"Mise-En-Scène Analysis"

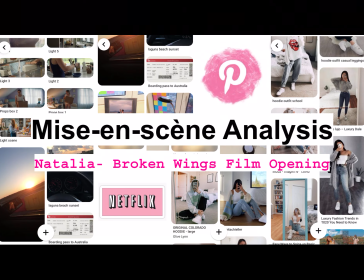(0:00)
So I wanted to run through the Mise-En-Scène Analysis. I've made a little presentation, and I have made a Pinterest board, jotting down some ideas about the kind of atmosphere that I want to convey, about the kind of costumes as well, and the kind of feel that I want everything to have.
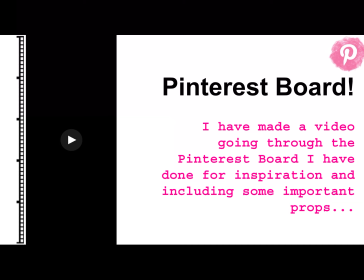(0:16)
So I've made a little video going specifically through the Pinterest board that I have done, including some of the props that I'm going to use.
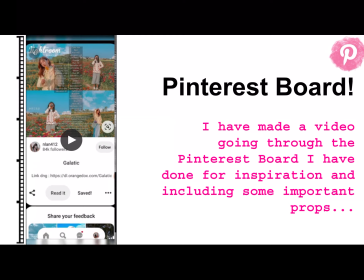(0:24)
But right now I want to analyze a couple of scenes from certain films that I really liked and that I want to take inspiration from for my idea.
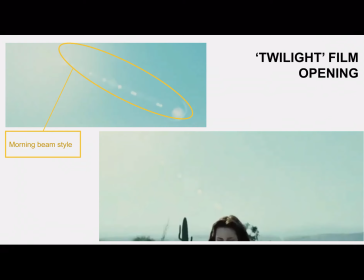(0:35)
So the first one is Twilight, the film opening of Twilight. I looked at this because in the first film, the main character, she is moving town.
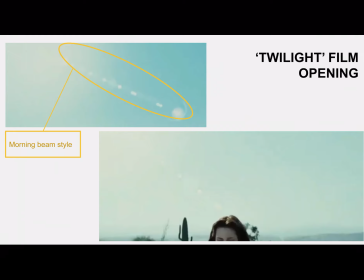(0:47)
She is moving to live somewhere else, so that's where I got the idea from, because I knew that I wanted my character to be leaving, to be moving. So this is why I looked at Twilight, and the first thing that struck me as something that I really like was the morning beam kind of style,
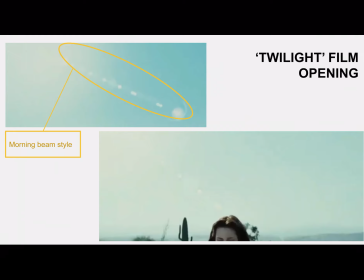(1:02)
because it establishes a sense of happiness and sunny, and a new day starting, as a new stage in one's life starting. So I got the idea from there. And this is something that I would like to have. I know that maybe because we are in February,
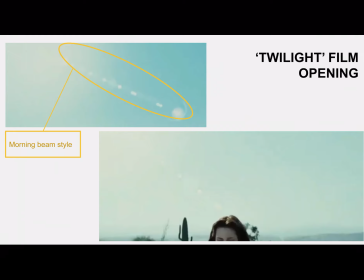(1:21)
the day might not be as sunny as I would like it to be, but this is just in an ideal situation where I would like to,
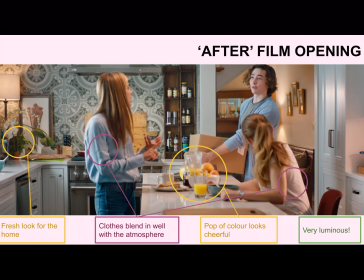(1:27)
what I would rather that this looked like. So next I went to look at After for the same reason. Tessa is moving away from her house, and I really like this scene from the film opening. It's really, really luminous, so this is something that I like. Maybe it's not the most sunny day, but it's got some artificial lighting to help with that.
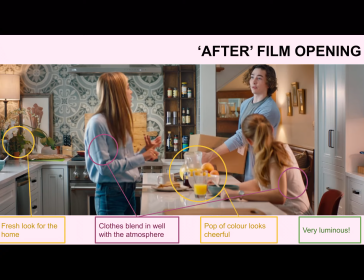(1:46)
I really like the fresh look of the home, with the little plants. It looks really upbeat. It doesn't look depressing, and that's something that I really want to communicate, because even though, of course, in my film opening it's going to look a little bit more dull, because the characters are going to be moving,
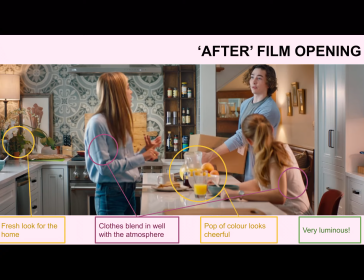(2:02)
and of course the house is going to look more empty, I still don't want it to be depressing. I want it to have a little bit of a nostalgic feel, and so the clothes, they blend in really well with the atmosphere as well.
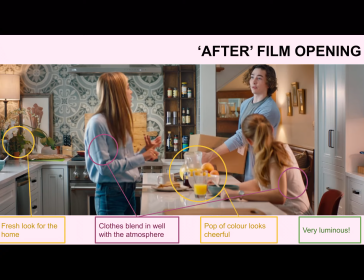(2:14)
So they're not too extravagant, they don't stand out, they're everyday clothes that everyday people would be wearing, which is a theme that I really would like to have. I want my character to be relatable. And finally, the pop of color again, that looks quite cheerful.
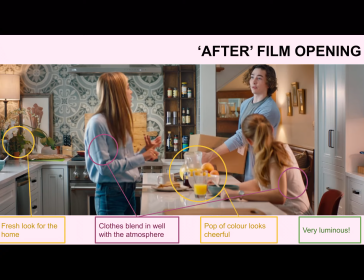(2:28)
I'm hoping that maybe I can achieve that with some of the boxes. Maybe I can put a little bit of a pop of color, maybe on some tags. I'll have to think about that, but I definitely like the idea of the pop of color.
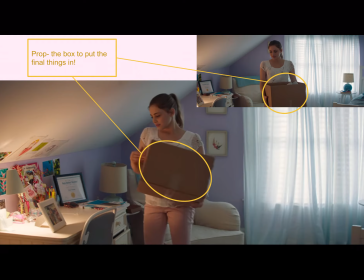(2:41)
So next, in the After film opening, I got the idea to use the prop of the box to put the final things in. This is because it really conveys that this is going to be a long-term thing, so that if you have a suitcase only, then the girl might be going on a trip for a couple of weeks,
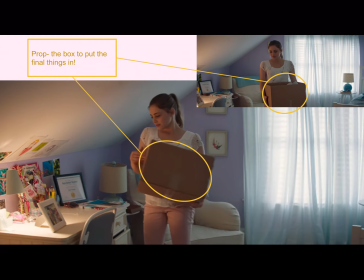(2:59)
no more. But if you have a box, then it's much more definitive, I guess. So that's where I got the idea from. And also in the After film opening, again, it's not the sunniest day, so I'm going to use that as inspiration,
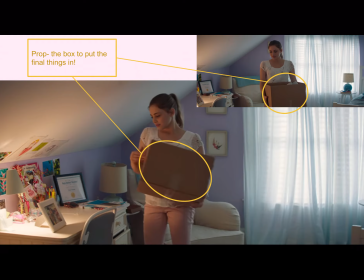(3:13)
because if it's suddenly cloudy when I want to film this, then I'll know how to make it not so sad and depressing.
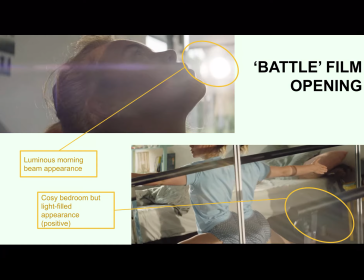(3:22)
So one of my favorite film openings was from a film called Battle, because it has the morning routine kind of scene that I also want to create in my film opening. And again, the luminous morning beam kind of space is something that I really liked.
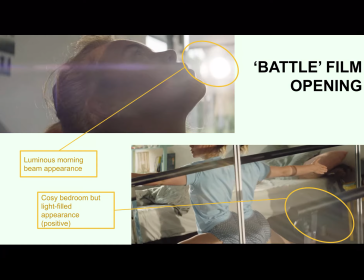(3:37)
Again, symbolizes the start of a new day, start of a new phase in her life maybe. And also I really like the cozy bedroom that was light filled, so it doesn't look really crowded or really oppressive.
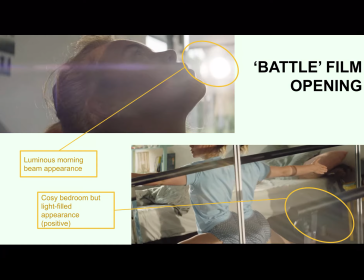(3:51)
More, it looks like a relaxed environment, friendly. So I definitely want to make the bedroom look cozy, look lived in. I don't want it to look artificial.
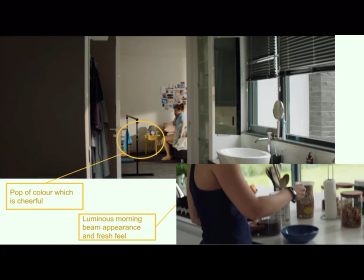(4:01)
So again, I really like the shot from Battle, the one at the top, and I really like the pop of color, which is really cheerful, from the yellow table and the blue towel, and also like the idea of the photographs.
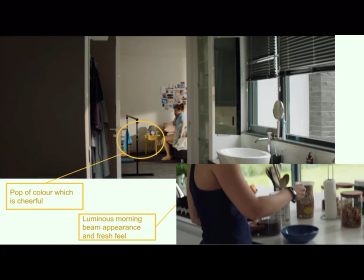(4:15)
Again, because the girl is going to be moving town, there are not going to be so many details inside the room, but definitely I want to take the chance to have a little bit of a pop of color, especially if the day is going to be cloudy. And yeah, a very fresh environment on the second picture I just put there, because I really like the feel that it kind of gives.
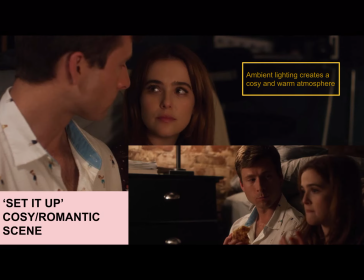(4:33)
And then I looked at Set It Up, because it has this cozy romantic scene that I really, really like. So it has ambient lighting, which creates a cozy and warm atmosphere. I have been practicing myself a little bit with the lighting. I will be posting about that.
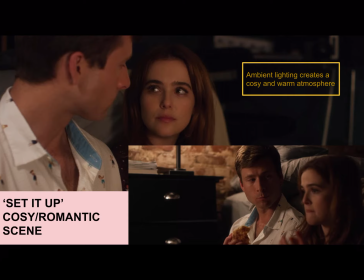(4:50)
Just to achieve that ambient and warm atmosphere that's great for spilling secrets and for some couple of romantic bonding. It's also a convention of romantic films in general.
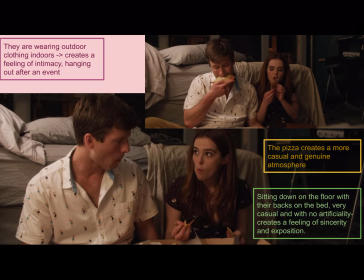(5:01)
So they're wearing outdoor clothing indoors, which creates a feeling of intimacy. You know, they're hanging out after an important event. So it creates a sense of that bond growing close between them. And also, I really like the pizza as a prop. I was thinking about maybe using an empty pizza box,
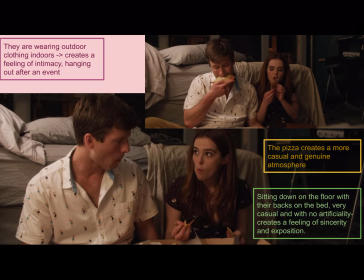(5:21)
because it looks really casual, so it just gives it a more of a teenage casual atmosphere. And they're basically sitting down on the floor with the backs on the bed, so it's not something that's too intimate. It's the first kind of stage of bonding yet.
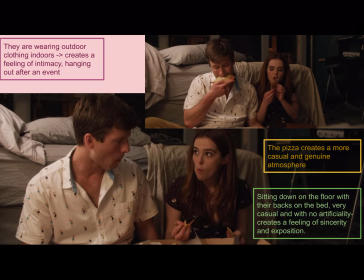(5:38)
So it's very casual, it's not artificial, and it creates a feeling of sincerity and being exposed. So this is something that I also really liked.
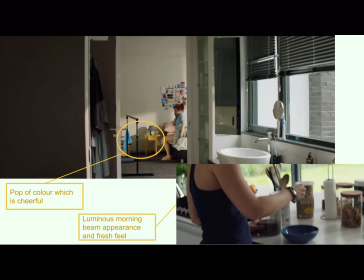(5:48)
So that's it for my mise-en-scène analysis of 3 film openings and a little idea from Twilight.
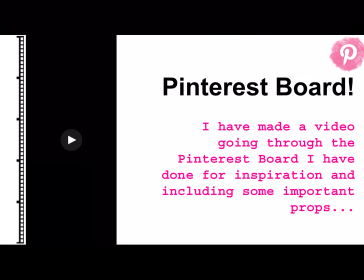(5:55)
And again, I will be posting about this in my blog.